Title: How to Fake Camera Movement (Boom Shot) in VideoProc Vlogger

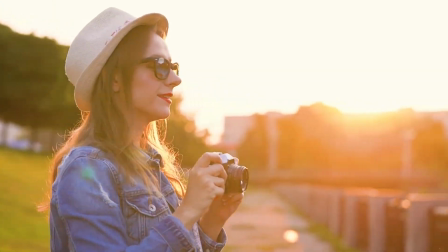[0:00]
Hi everyone, this is Camille. As your ultimate source of video editing,
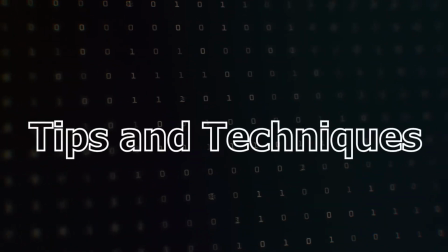[0:04]
we're here to share with you some useful editing tips and techniques that could boost your video creation and take it to the next level.
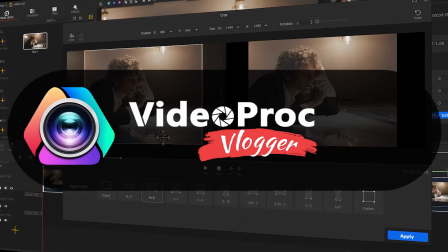[0:13]
But before we start, make sure you free download the software through the link we put in the description box down below.
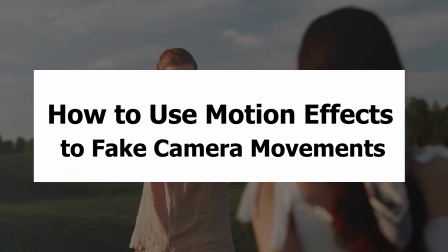[0:21]
Alright, now let's keep exploring how to fake camera movements with some motion effects in VideoProc Vlogger.
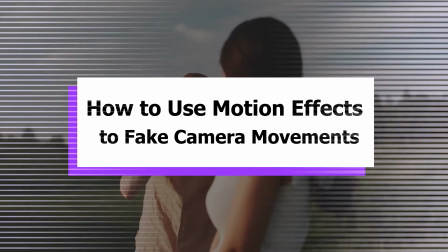[0:29]
And in today's video, we'll focus on boom shot.
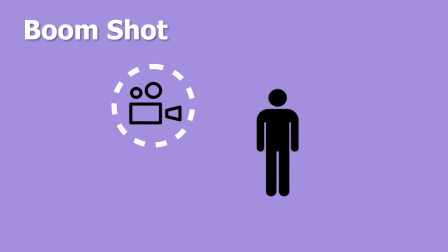[0:33]
Boom shot involves the entire camera ascending or descending from moving vertically in relation to a certain subject.
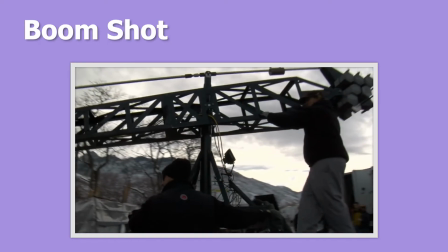[0:42]
When there isn't a crew, jib, or other professional counterweight systems to control the camera movements,
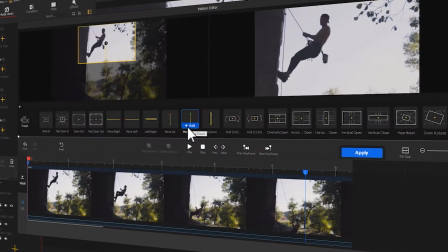[0:50]
we can use VideoProc Vlogger to simulate boom shots.
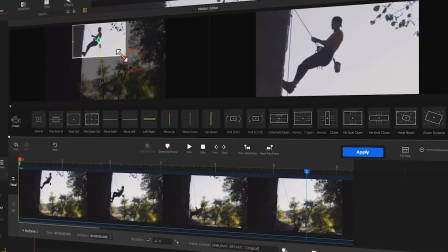[0:53]
You can make our videos shot by static cameras look like they're recorded by cameras moving vertically.
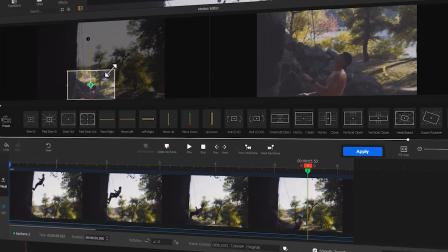[1:00]
Let's walk through two common uses of simulating camera boom shots.
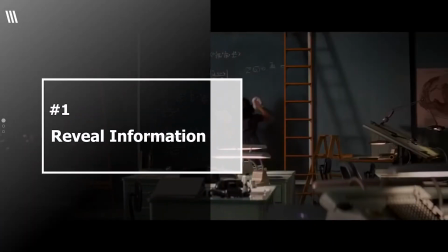[1:07]
First, preview information.
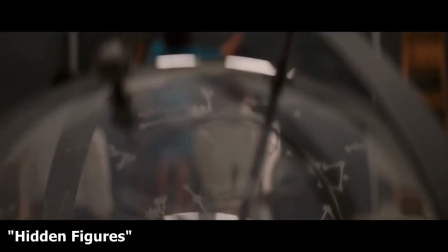[1:10]
The boom shot in film can help filmmakers enrich the cinematic language and review a subject or a scene.
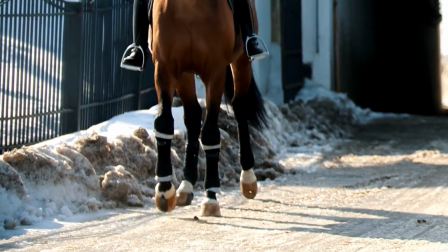[1:18]
In daily video editing tasks, we can also use boom shot to spice up our videos.
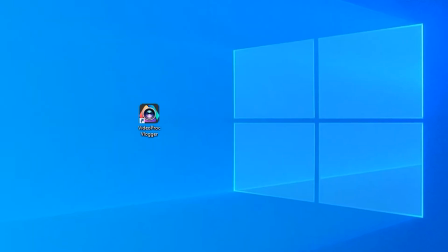[1:24]
Now let's take a look how to fake a boom shot in VideoProc Vlogger.
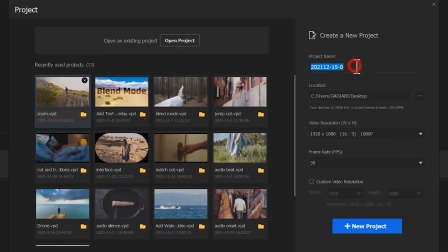[1:30]
Launch up the software. Start a new project. Import this video.
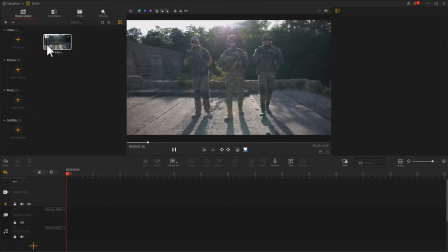[1:40]
Preview the video. We can find three soldiers are coming head on towards.
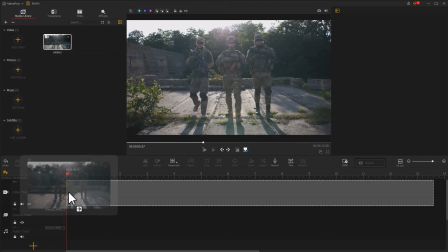[1:47]
Drag this clip onto video track. Drag the playhead to the proper position.
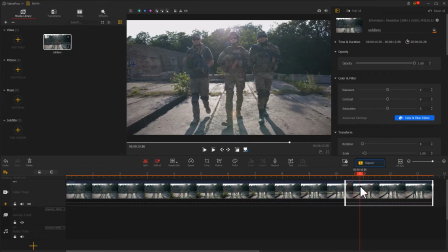[1:56]
Click on Split to trim off the redundant clips. Find the motion icon under the preview window.
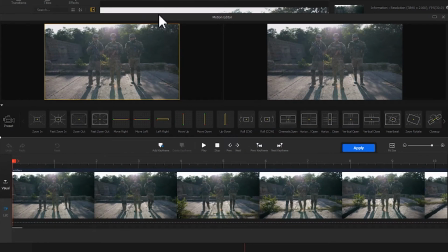[2:03]
Click on it to enter the motion editor panel. Here we can get dozens of different motion presets. Let's select Move Up to get the boom shot effect. Click on Add.
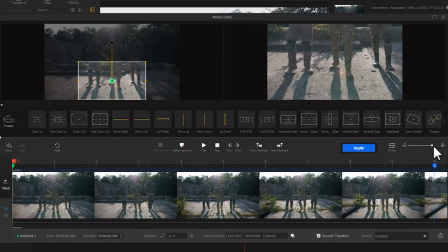[2:16]
We can find that we just added two keyframes, which indicating that the camera starts to move up at the first frame and it ends the moves when it reaches the second keyframe.
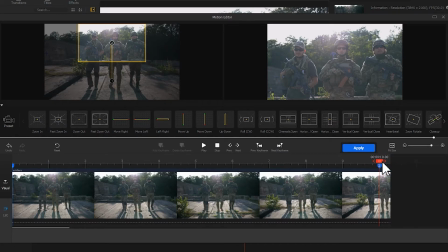[2:28]
I need a faster camera moving effect, so here I select a second keyframe. Drag it to here. Let's preview the outcome.
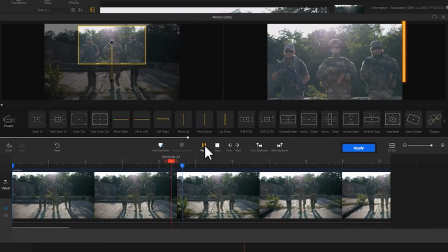[2:41]
We have made a boom camera movement effect, but the frames after the second keyframe looked unedited.
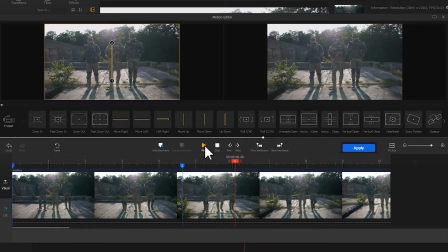[2:50]
Let's add some tweaks. Move the playhead to the last frame. Find the Add Keyframe button. Click on that. Now we added the third keyframe.
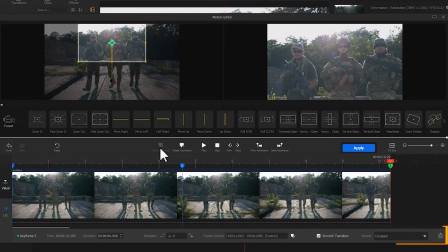[3:03]
The parameter settings and these are the same as the second keyframe, so we can get the same effect into the frames followed by. Click on Apply.
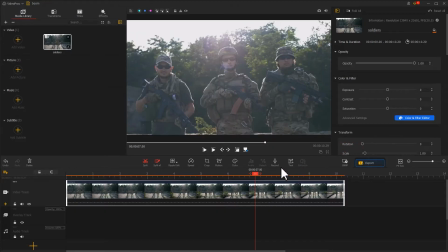[3:14]
Have a look at the result. The fake camera movement effect makes the original video more appealing, isn't it?
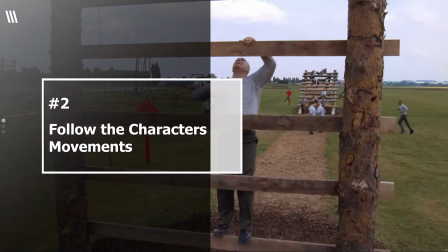[3:30]
Second, follow the character's movements.
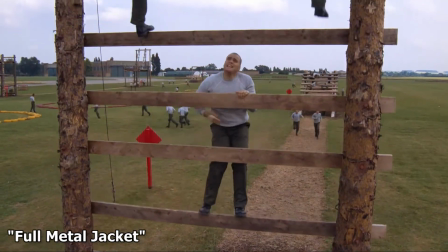[3:33]
Boom shots can also help filmmakers follow a character's movements for capturing his surroundings.
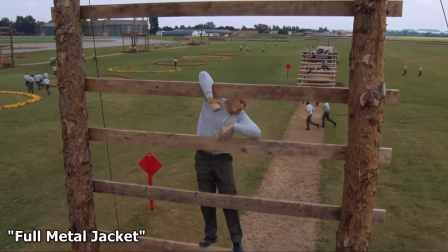[3:40]
They can also use boom shot to reflect a more emotional journey for the character.
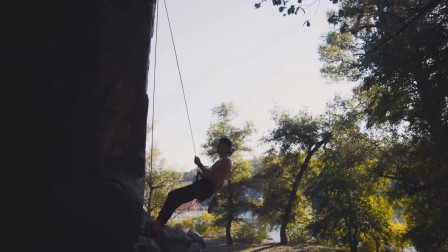[3:47]
We are shooting a video like this, which look and play. You can go to VideoProc Vlogger to edit the video.
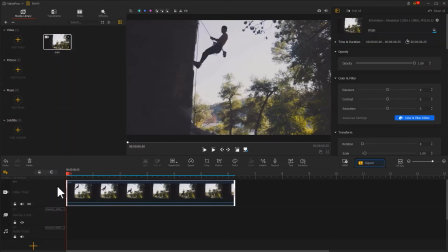[3:55]
Drag it onto video track. In the same way, click on the motion icon to enter the motion editor panel.
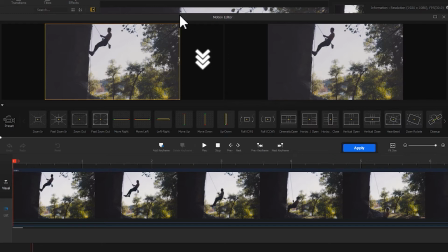[4:03]
The man is moving from up to down. So here, let's add a move down preset.